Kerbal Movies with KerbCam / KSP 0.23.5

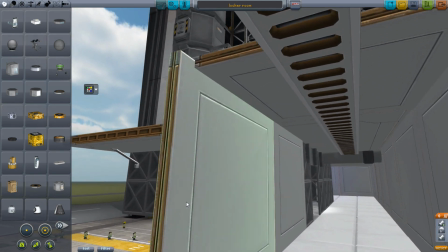[4:31]
So when we look in the hall, you can see that this is what they were walking down,
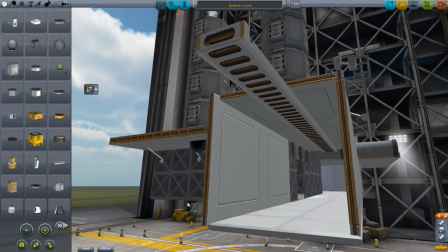[4:35]
although technically I had them standing here and walking in this direction, But in a moment, what you're going to see is they're going to come through this door,
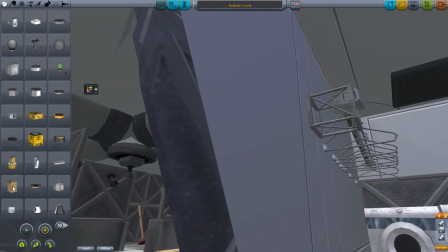[4:45]
right? Let's see if I can get in here. It's really hard to get at it right now.
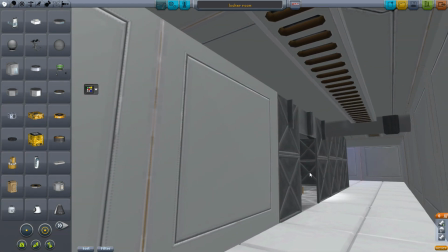[4:48]
But you're going to see that they're going to come in this door with the camera being somewhere over there watching them come in.
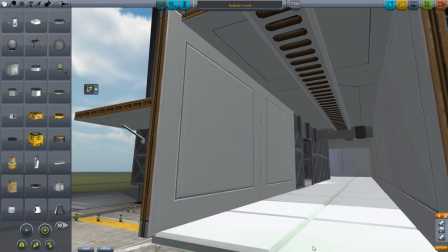[4:54]
So the basic idea here is that I have reused this hallway to make it look like they were walking down a hallway.
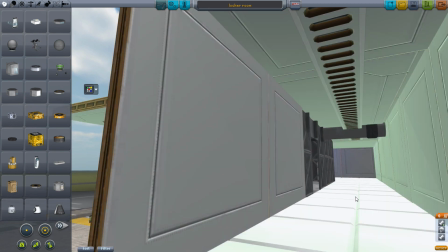[5:01]
And then they turned a door. So I have them walk this way once.
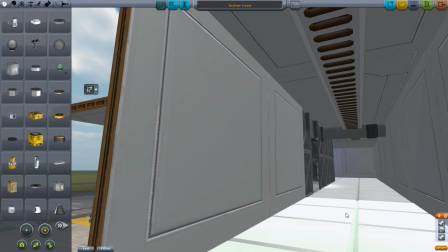[5:05]
And then I have them walk this way once and turn in the door. and it all comes together in the scene as if it was one big, long hallway.
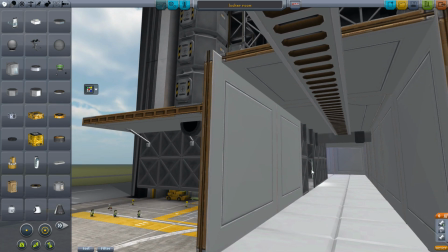[5:14]
There's really, from the audience's point of view, there's no way of really knowing that this door is actually the room they're about to walk into.
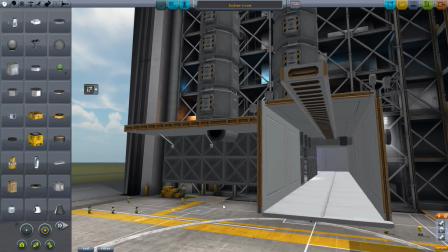[5:22]
So it just gives that illusion of everything being much larger than it really is.
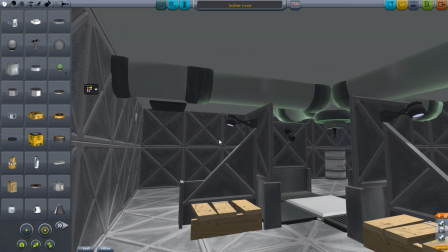[5:26]
If we take a quick look inside here, you can see that all I did was I set up a sort of locker room thing with, these lights are actually supposed to, or no, no,
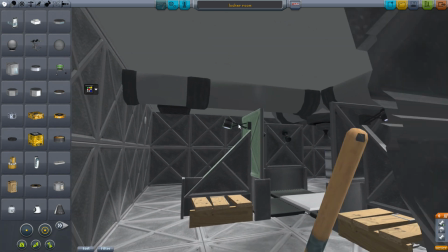[5:35]
no, no, these engines, I'm saying, These engines are supposed to be like shower heads and stuff, and I got lights and these different parts to make it look like they have somewhere to sit.
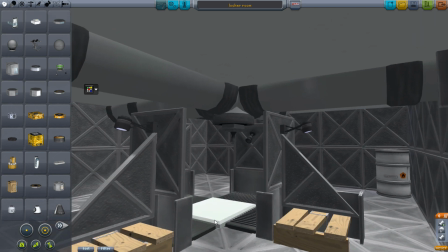[5:44]
It's a little bit high-tech, but a little bit low-tech because they're all on wooden pallets. We got some grates down there for the water to run down into.
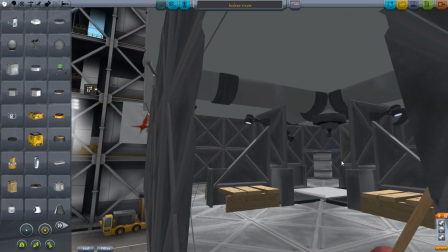[5:51]
Naturally, you need your toxic fuel sitting in a locker room, right? You got to have that. Pipes all around, some grates for air ventilation and stuff.
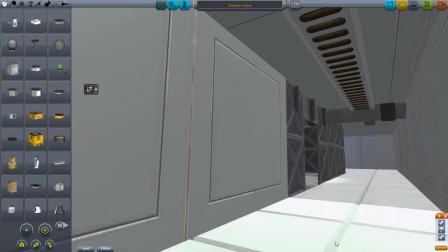[6:00]
All of this coming from a bunch of different mods like LLL, and we got B9, regular stock.
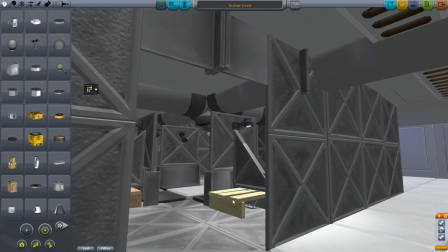[6:06]
We got some pipes from I don't even remember what those are bargain rockets These are B9 ladders
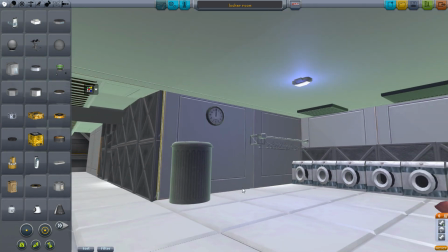[6:12]
to make lighting on the top some more bargain rocket stuff over here to make this laundry room and
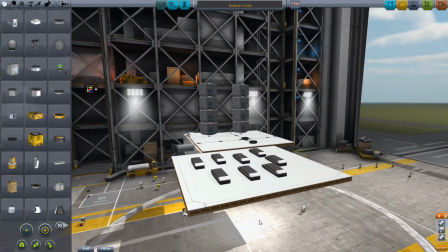[6:20]
Yeah, so that's about it from the outside lots of batteries on top to make sure that
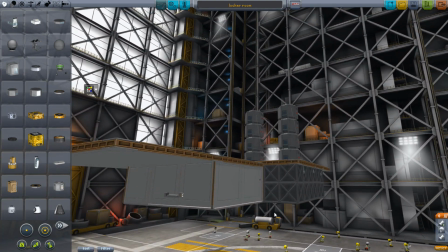[6:25]
the lights running for however long they're gonna be don't make it run out of power and
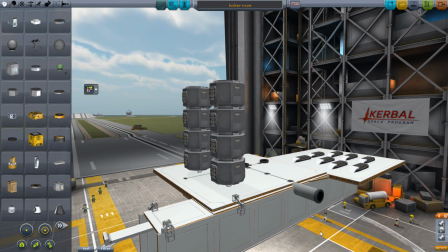[6:32]
and yeah, okay, so let's go look at how some more of this is actually put together in the video editor.
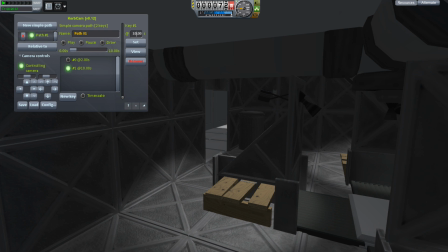[6:39]
So as I was saying, now we need to move into the actual shower scene. So this time, we're going to set up a new path and set up some new key points and have
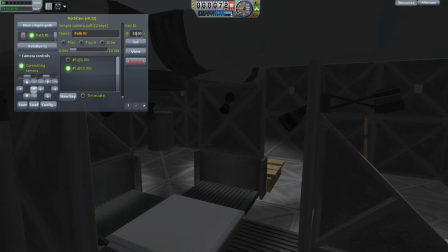[6:50]
it fly through where we see them coming through the door, and they're going to be talking while they come through the door,
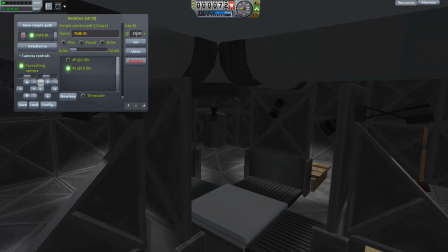[6:57]
and we're going to do both of them walking at the same time.
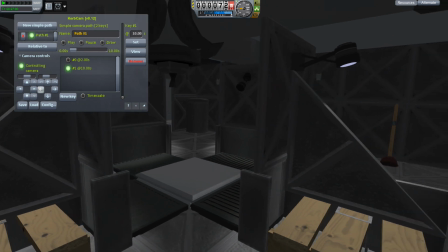[7:00]
So right here you're seeing the initial setup of where I think I'm going to want to get the camera I'm trying to angle it in between those two posts right there so that in the middle of the screen We're going to be able to see them come around the door and go past
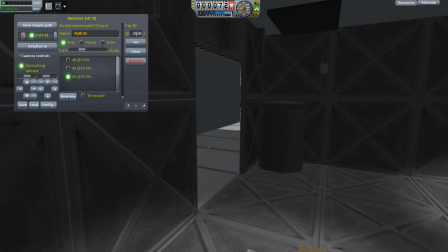[7:15]
those posts I'm giving it a try right here to see what the fly-through looks like
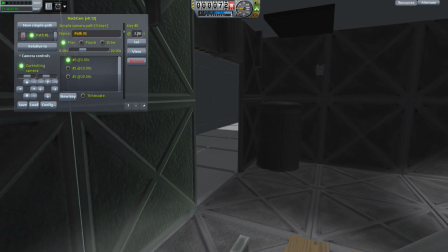[7:20]
so imagining that I'll be moving around the Kerbal right there after
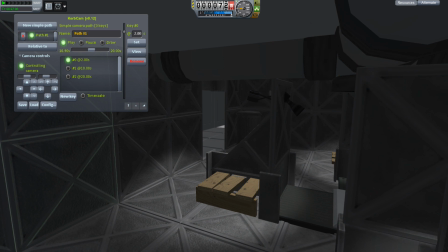[7:25]
I get him lined up with the door and and imagining in my mind what it would look like,
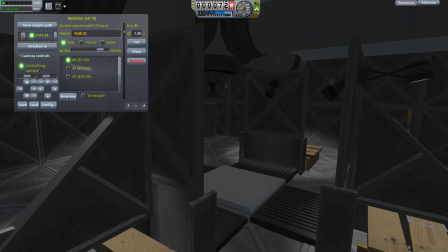[7:30]
how fast he'd be going as he was coming around that corner and going past that gap in those two pillars,
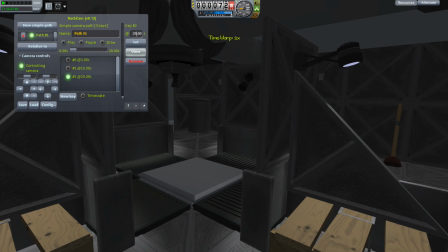[7:37]
I take a look at it like this, and then I actually give it a try with the Kerbal to see what it's gonna look like with him.
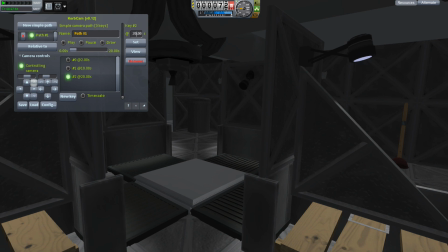[7:43]
But before that can happen, I want to imagine what the whole fly-through is going to look like.
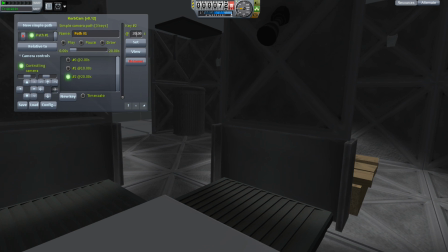[7:49]
So next up, I try to set the camera so that it now comes in between those gaps there and allows me to see as
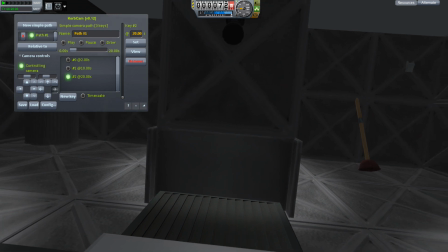[7:57]
if now right here I'm picturing in my mind that he's walking past this opening and going over to the other side where you can see the plunger there.
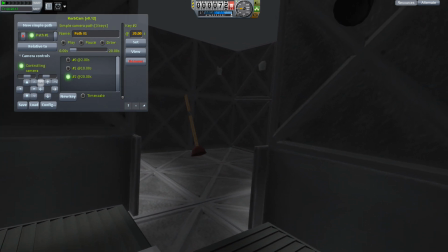[8:05]
I get the camera all lined up using those little rotate right and left, shift the camera right and left, up and down, side to side, all those little controls in the bottom left panel of that curb cam thing you can see right there. Once all of that is done then we can see fly through one more time.
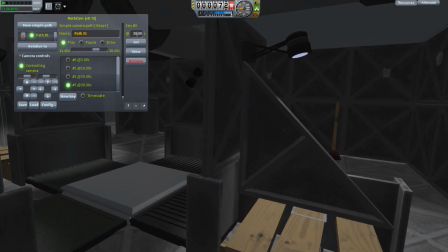[8:24]
I'm gonna run this one at five times normal speed just because I think you get the idea of what I'm trying to do here we can move on to the next
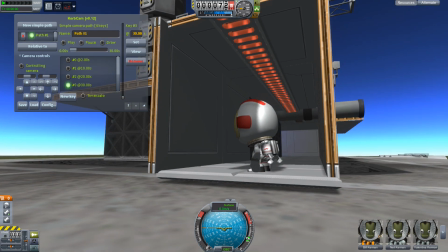[8:32]
part where here we're setting up what we want to do for having him come through the door first I'll flip on the
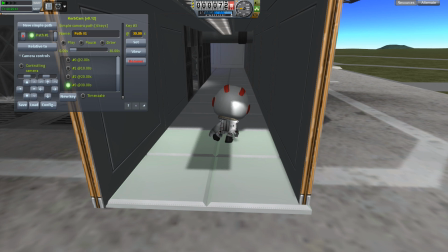[8:39]
lights on the ceiling here and then we're going to take a look at where we want him positioned so I want to get him over near the door
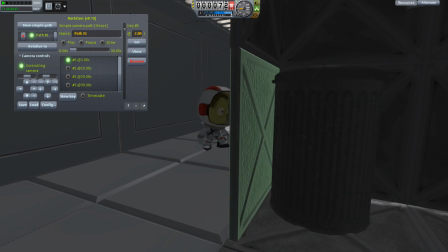[8:45]
where he'll look like he's coming through the door right as the camera is actually starting to move. Now there's going to be two kerbals in this scene, but I only can only, I can only move one at a time.
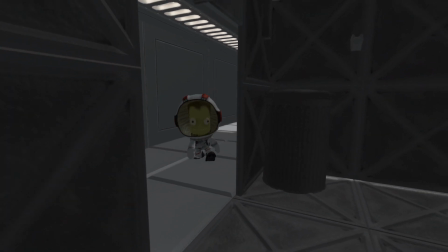[8:59]
So right here, we're showing the first one coming through the door and he's going to go across the entire room.
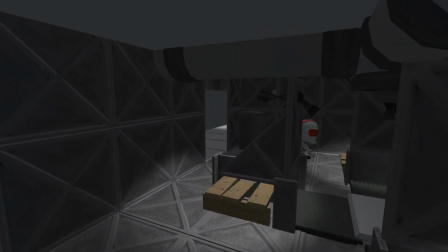[9:05]
And sometimes it can be a little hard to get your bearings when the camera's moving around like this.
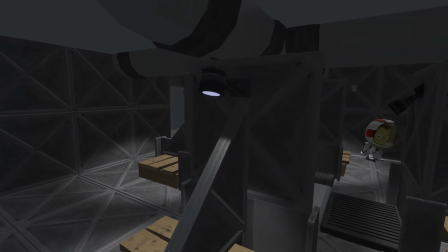[9:10]
So you saw me right there, rotate just a little bit like, okay, which way do I go? Oh, over here.
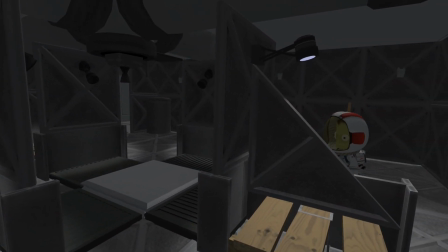[9:14]
And then at the very end here, he walks up on that plunger because again it's a little hard to see what's going on but ultimately we get him
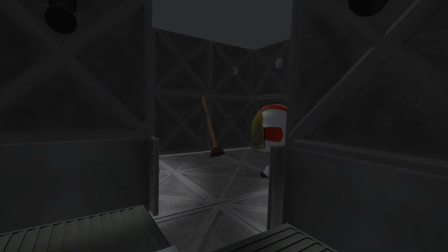[9:23]
moving across the room and then we pan through here and all of this will somehow be cut together in order to make the actual scene.
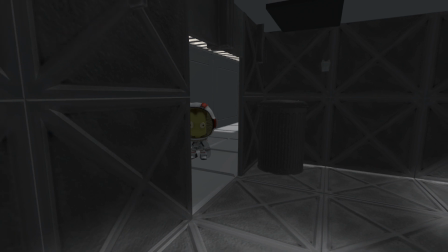[9:32]
Using the exact same fly-through path we've gone back out to where now I'm waiting a certain amount of time to make sure that the first guy
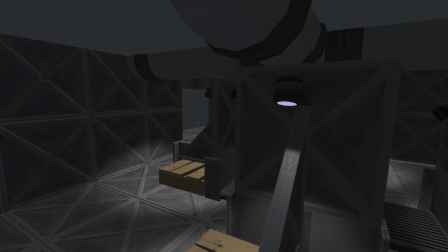[9:40]
will have been able to walk in when the second guy starts his path and so now he's going to look like he came in just behind
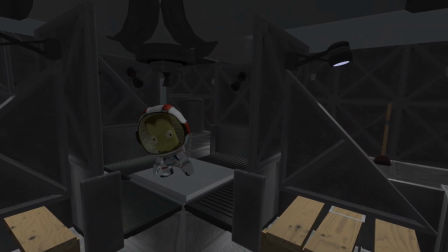[9:47]
the first one, but instead of going all the way across to where the plunger is, he just goes down through the middle.
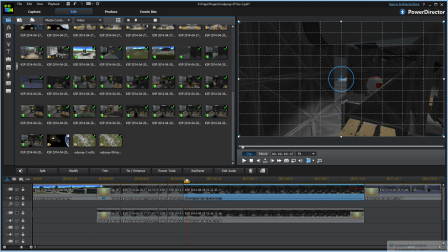[9:54]
We cut it all together in the video editor, and then it looks like this.
Something she thinks will help.
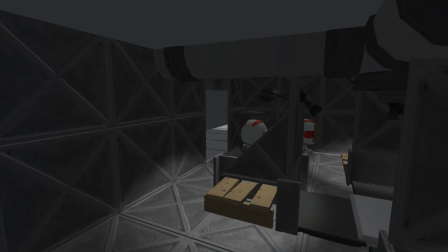[10:00] Well, fine with me I suppose. I'm tired of walking around with a helmet on all the time when I don't need one anyway, like you need to do with these old suits.
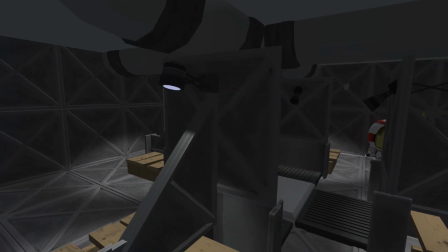[10:06] She says they'll be ready when we're done with our showers. Anyway, so how are the caffeine scans going?
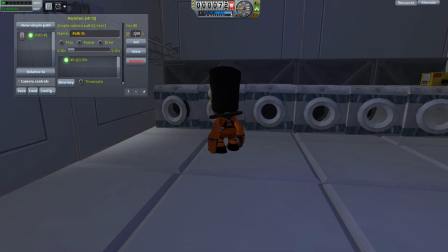[10:11] I heard you're almost ready to tip.
The next scene I had in my head was of Valentina, whose idea this was in the first place, to get their new suits,
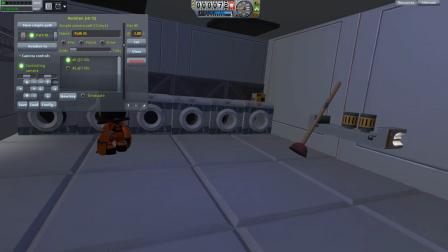[10:20]
to be in the room where they're still getting ready, like they're washing up or something like that.
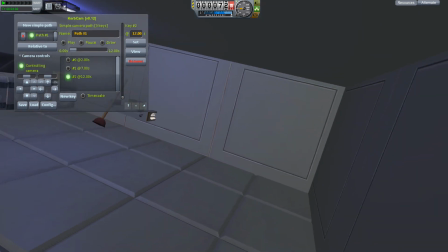[10:26]
And I figured she'd be pacing back and forth, waiting for them to finish and say something, okay, almost ready.
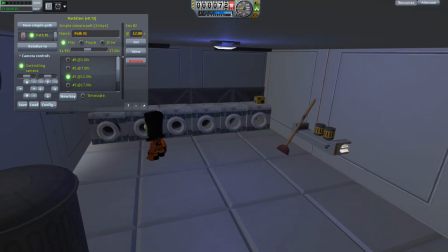[10:33]
And there they are. And then she would walk down the hallway and go into the guys and say that here's your suits and you're going to love them and everything.
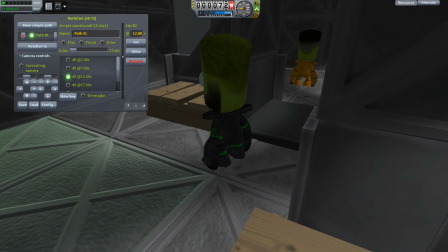[10:41]
So I've set up the path that takes her down the corridor there And I also need to get all the guys that are going to be in
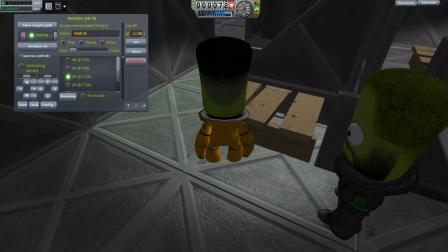[10:49]
the shower room here ready for when she turns the corner You can see some of their heads now They're already wearing their suits because I've already
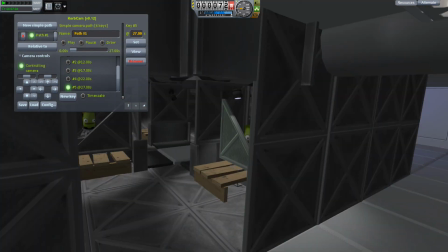[10:56]
transitioned over to having her in her suit But I didn't want it to look like they were in theirs yet So when you see them inside
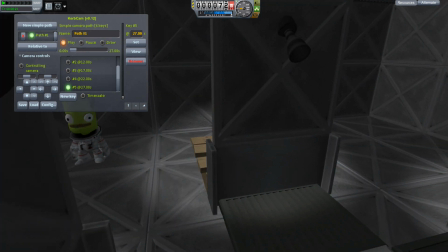[11:04]
this room here I'm trying to make it where you only see little bits of their heads and their their actual suits don't show up except Krantz who's
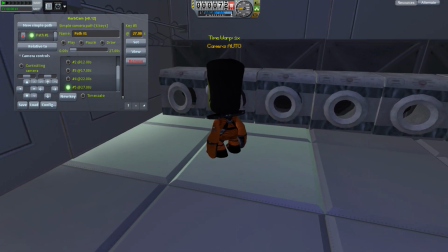[11:13]
in white who's already in white even when he's not in his normal suit. So that makes it look all the same.
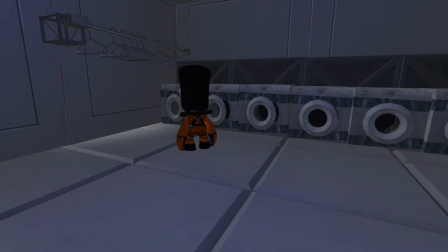[11:18]
So here I am now recording the part where Valentina would be pacing back and forth.
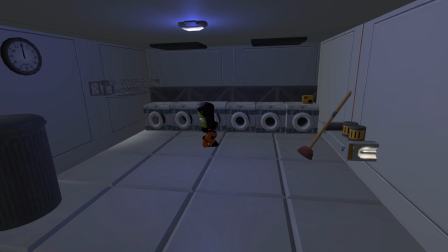[11:23]
The camera's all set up. I figure once I get this into the editor, the video editor, then I can overlay the voice where she's actually talking about it.
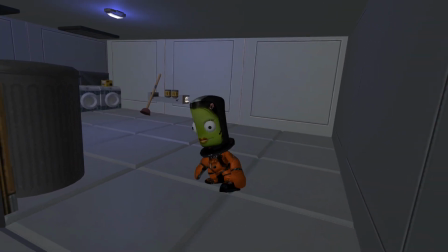[11:32]
Then she comes around the corner, goes down the hallway, says, I hope you're ready boys, Here I come that sort of thing.
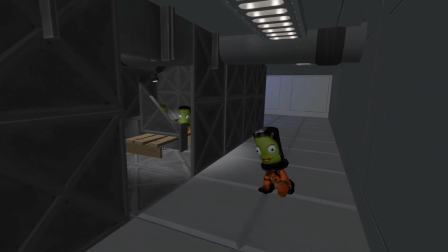[11:39]
She gets to the corner You can't actually see them in their suits yet for the most part So it's keeping
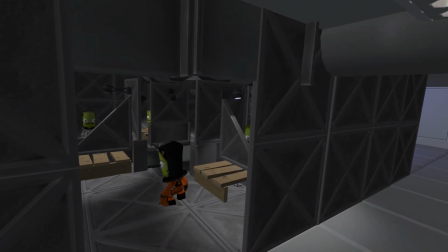[11:45]
that illusion that they aren't actually in their suits yet She turns the corner and says that you're going to love them.
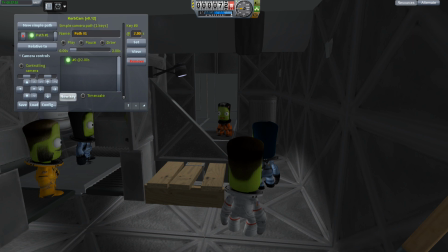[11:51]
After that we cut to a scene where Valentina has entered into the shower room and Everybody now finally has all their suits on and one by one She's going to go through and say okay this is the color for you and this is the color for you based on their job title and
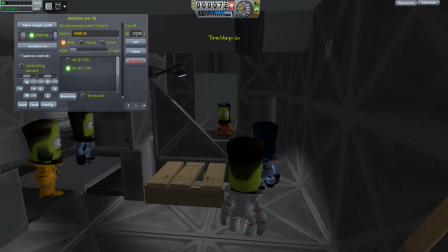[12:08]
what their role is in the KSC here so when she does that I want to have a pan through where we cut back and forth to looking
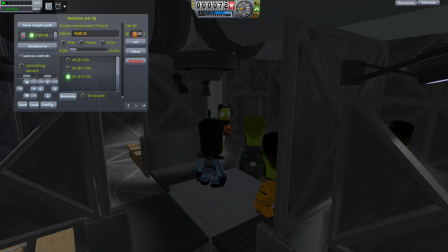[12:15]
at each guy and then looking back at her moving to the next one and then back to each guy so by taking this pan where we
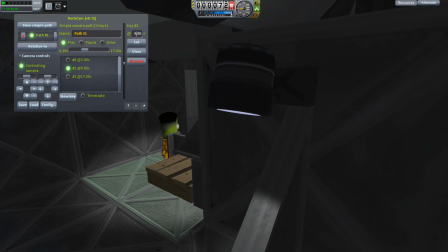[12:23]
go across the room like this we're able to get one long scene or one long clip, I guess,
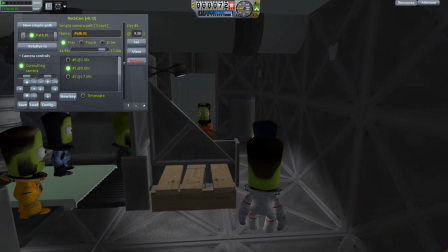[12:30]
where then I can snip that up into little bits.